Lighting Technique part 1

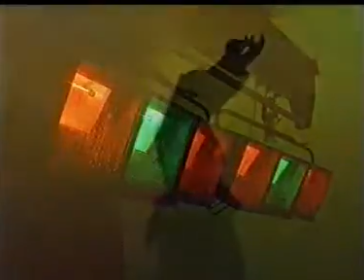(8:57)
These are used to illuminate large areas of set or cyclorama.
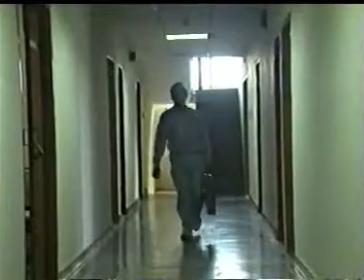(9:06)
Pota kit. Pota kit is a lightweight portable kit which is used for location lighting.
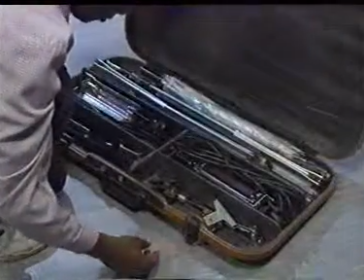(9:17)
The Pota kit contains Pota lights, stands, umbrellas, and other accessories.
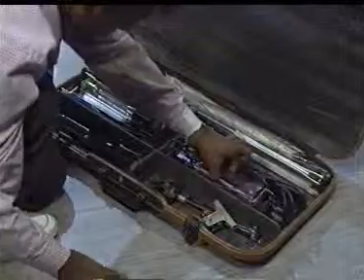(9:27)
Let us know some of them.
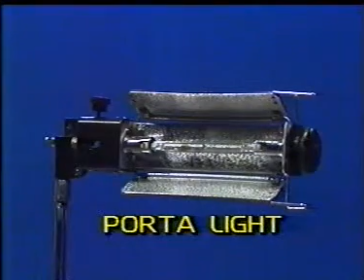(9:33)
Pota light produces medium soft light.
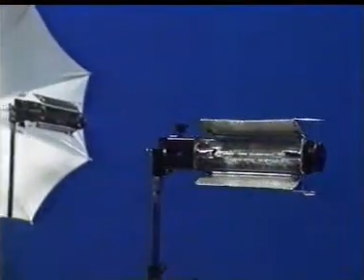(9:37)
This can be fitted with a silver umbrella to produce soft, diffused light.
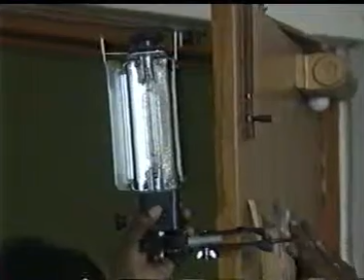(9:45)
The Pota light can also be fixed on doors, windows, tables, etc.
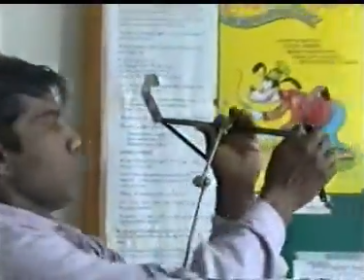(9:54)
There are special accessories which are used to hang the Pota lights.
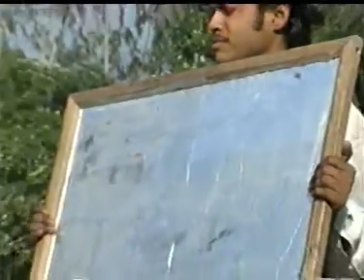(10:03)
Reflectors. Reflectors are used during lighting for redirecting the sunlight to
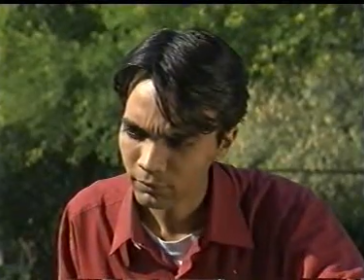(10:11)
illuminate dark shadow areas in case of outdoor shooting.
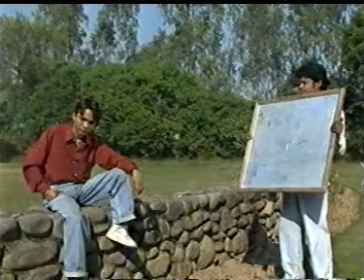(10:18)
Reflectors also help to reduce the overall contrast of the scene.
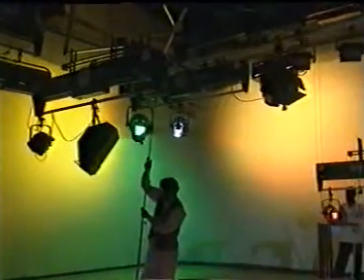(10:24)
Let us now see how lighting is actually done in a television studio.
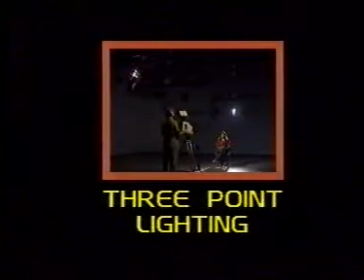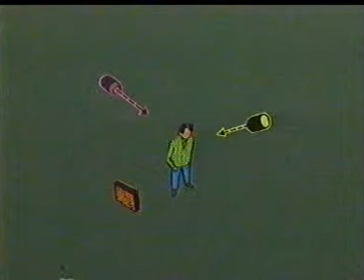(10:35)
The standard television lighting uses the three-point approach, that is, a key light, a fill light, and a backlight to illuminate a subject.
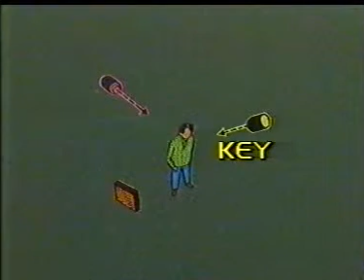(10:51)
Key light is the principal source of illumination for a scene. It serves as a reference point against which all other lights are positioned and balanced.
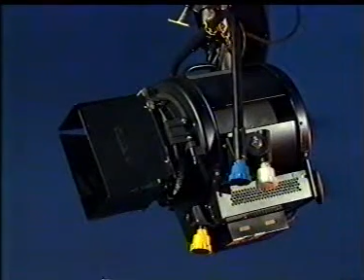(11:06)
Fresnel spotlight is generally used for key light because it produces hard,
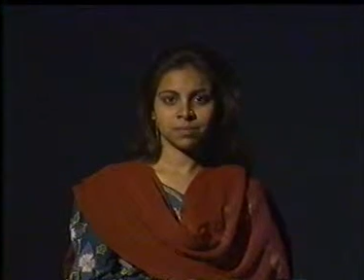(11:11)
directional beam of light and creates modeling effect to the subject.
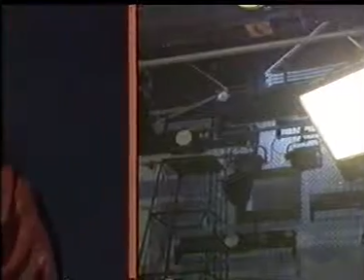(11:18)
Fill light is used to lighten the shadows cast by key light on the subject.
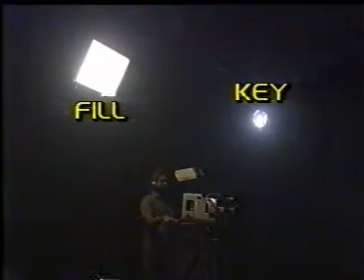(11:26)
The fill light is positioned on the opposite side of the camera where the key light is positioned.
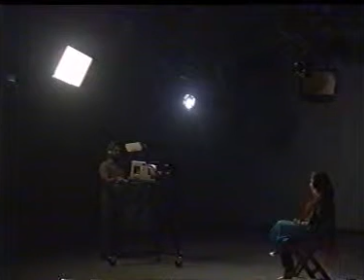(11:34)
The quality of fill light is soft and diffused. Backlight is used to separate the subject from the background.
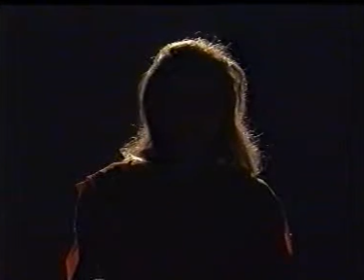(11:47)
Backlight produces a rim of light on the subject's shoulders and head. Fresnel spotlight with controlled beam is used for backlighting the subject.
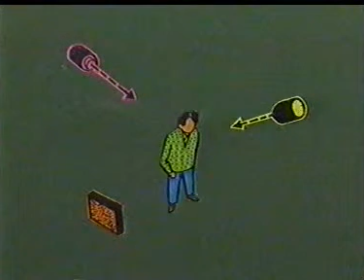(12:01)
We have seen that the principal subject is illuminated by using key, fill, and backlight. What are these additional lights called?
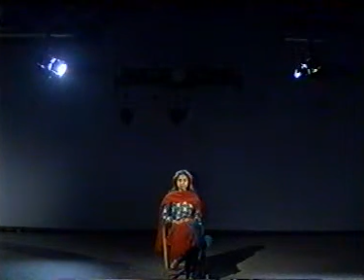(12:17)
These additional lights are called kicker lights.
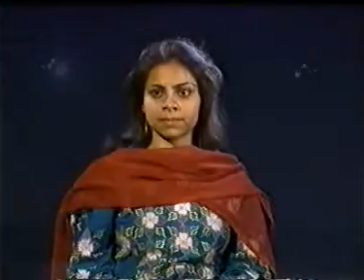(12:21)
The purpose of kicker lights is to add glamour to the subject.
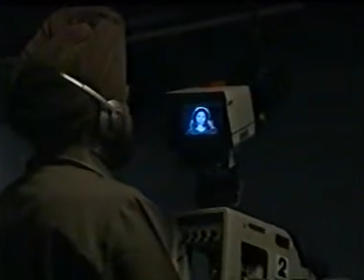(12:29)
We hope that this program has helped you to understand some basics of lighting in a television production. In our next program, we shall explain some of the special lighting techniques.